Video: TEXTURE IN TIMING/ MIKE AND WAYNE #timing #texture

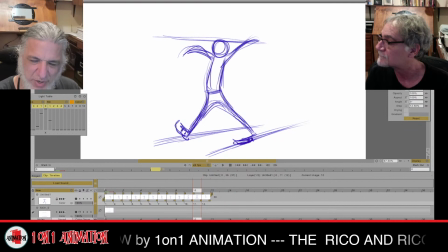27:07 Now I want to make it feel like he's trying to regain his balance, so he's trying to bring one of his legs in. You know, like this. Cool. Right. All about feeling it. Yeah. Especially something like this.
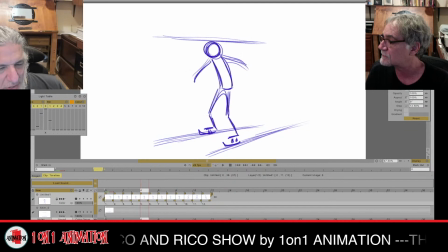27:26 And the thing that I'm doing is we went from a really, you know, slow in here, really close drawings, to now they're wildly spaced, so they're, you know,
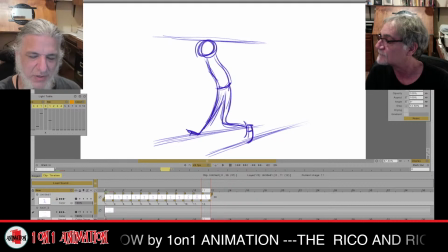27:37 it's more frantic, so I'm making him move a lot faster now, trying to regain his balance, like, whoa. So that's what's going on here. Okay. Trying to get some kind of a progression in the arms here.
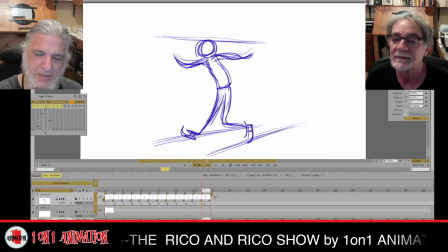Very rubbery and noodly at first. As he's trying to catch his balance.
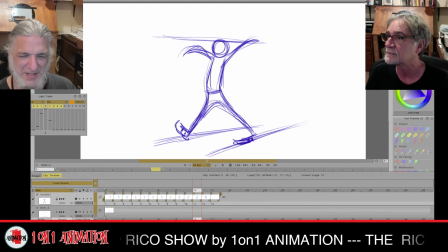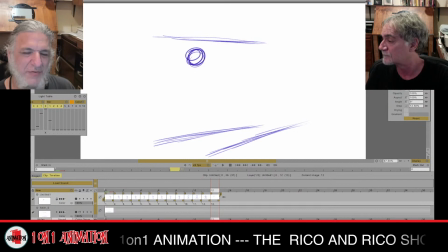28:13 Oh, and another thing I'm doing is I'm trying to track his head so that it goes up and around and feels like it's following a path of action by itself, you know.
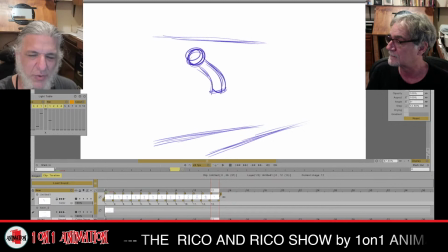28:26 So it's almost like his pelvis and his head are kind of leading the way, and everything else is just kind of... So you're imagining, even though you're not drawn in the arc, but you are conscious of keeping it in arc with the movement?
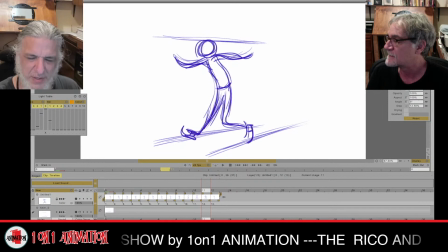28:41 Yeah, I'm trying to, yeah. I'm trying to visualize that in my mind as I'm doing it. Right. Like here, I want to bring up one of his legs. He's trying to jerk up this knee here.
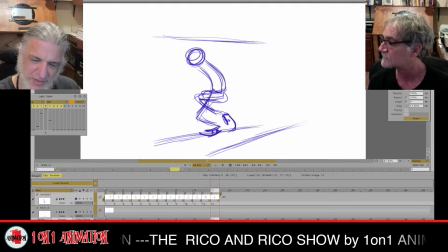28:58 Jerk this knee up into a... to try and regain some balance or some semblance of balance here in the front. Like that. Right, yeah. And his arms, I can feel it. Cool, cool.
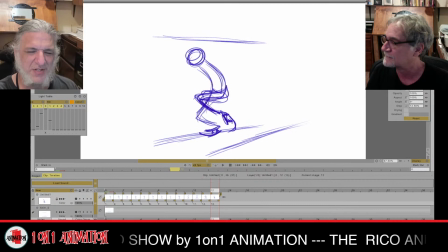29:14 Did you want the glove? Nah. Need no stinking gloves. I can't do it without it now. Really? Yeah, I've gotten so used to it. It's like I feel.
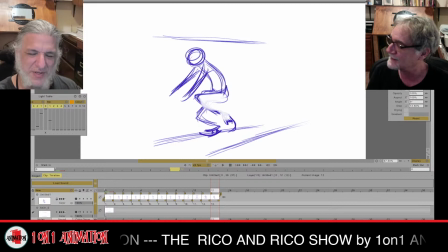29:29 Does anybody else use a glove like that? I mean, I know a lot of people that I used to work with use a glove. Well, it was weird. Anybody? I never used it. Didn't really understand it because with paper, I never...
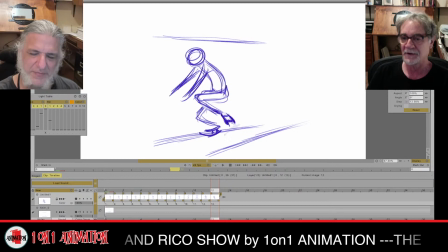29:42 A glove? No one wore a glove. Well, it helps to... But it helped me when I realized, because my... I guess I get a sweaty hand. I'd move my hand. It helps to slide across the screen. Yeah. Keep it fluid instead of getting stuck.
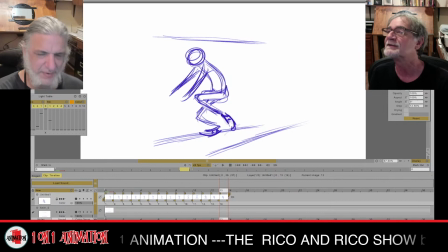29:59 That makes sense. And make sure Rico's still framed. Hey, you're looking good there, Rico. Right. Let's see what it looks like here. I'll do a little scroll. So nice, slow, and then whoa. Oh, that's weird. I started drawing on another drawing. That's weird. How do I delete that one?
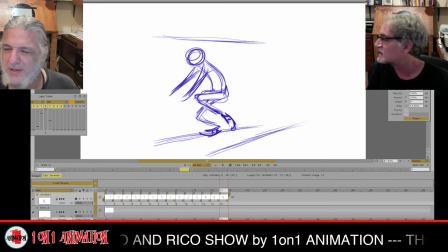30:16 Okay. Go up to the right. Yeah. Wait for that window. See the red?
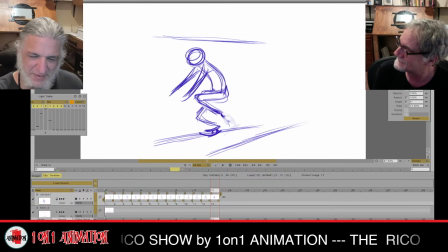30:20 Click. Bam. Boomba, huh? Yeah, I wonder how that happened. That was weird. Just kind of created a new drawing all of a sudden. Oh, well, things happen. There we go. Whoa, he's trying to... regain his balance. Ah!
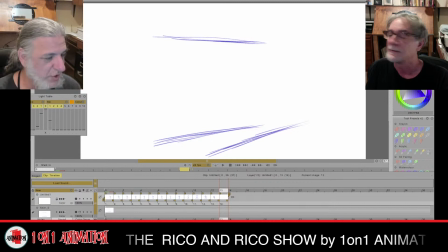30:41 Right. I always make noise when I'm animating, too, when I'm drawing. I do, too.
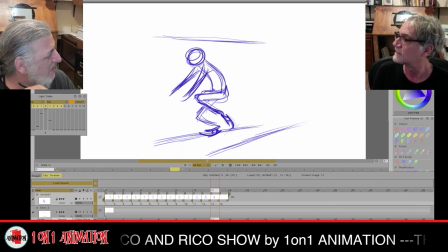30:46 That's how I got in trouble in school. Sit there in the back of the class drawing little scenes and making the noises, and the teacher knows exactly what you're doing, so you're busted.
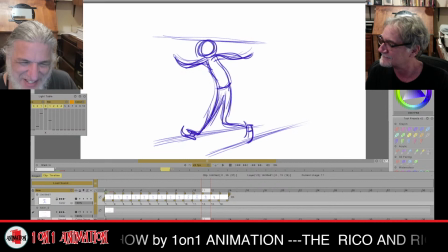30:56 It's funny, when you're a little kid, you don't think that far ahead. You're just like, yahoo! Right. And the teacher's like, okay. Did you get in trouble? Oh, heck yeah, all the time. I got busted for drawing so many times. If I had a dollar for every time I got busted for drawing in class, man.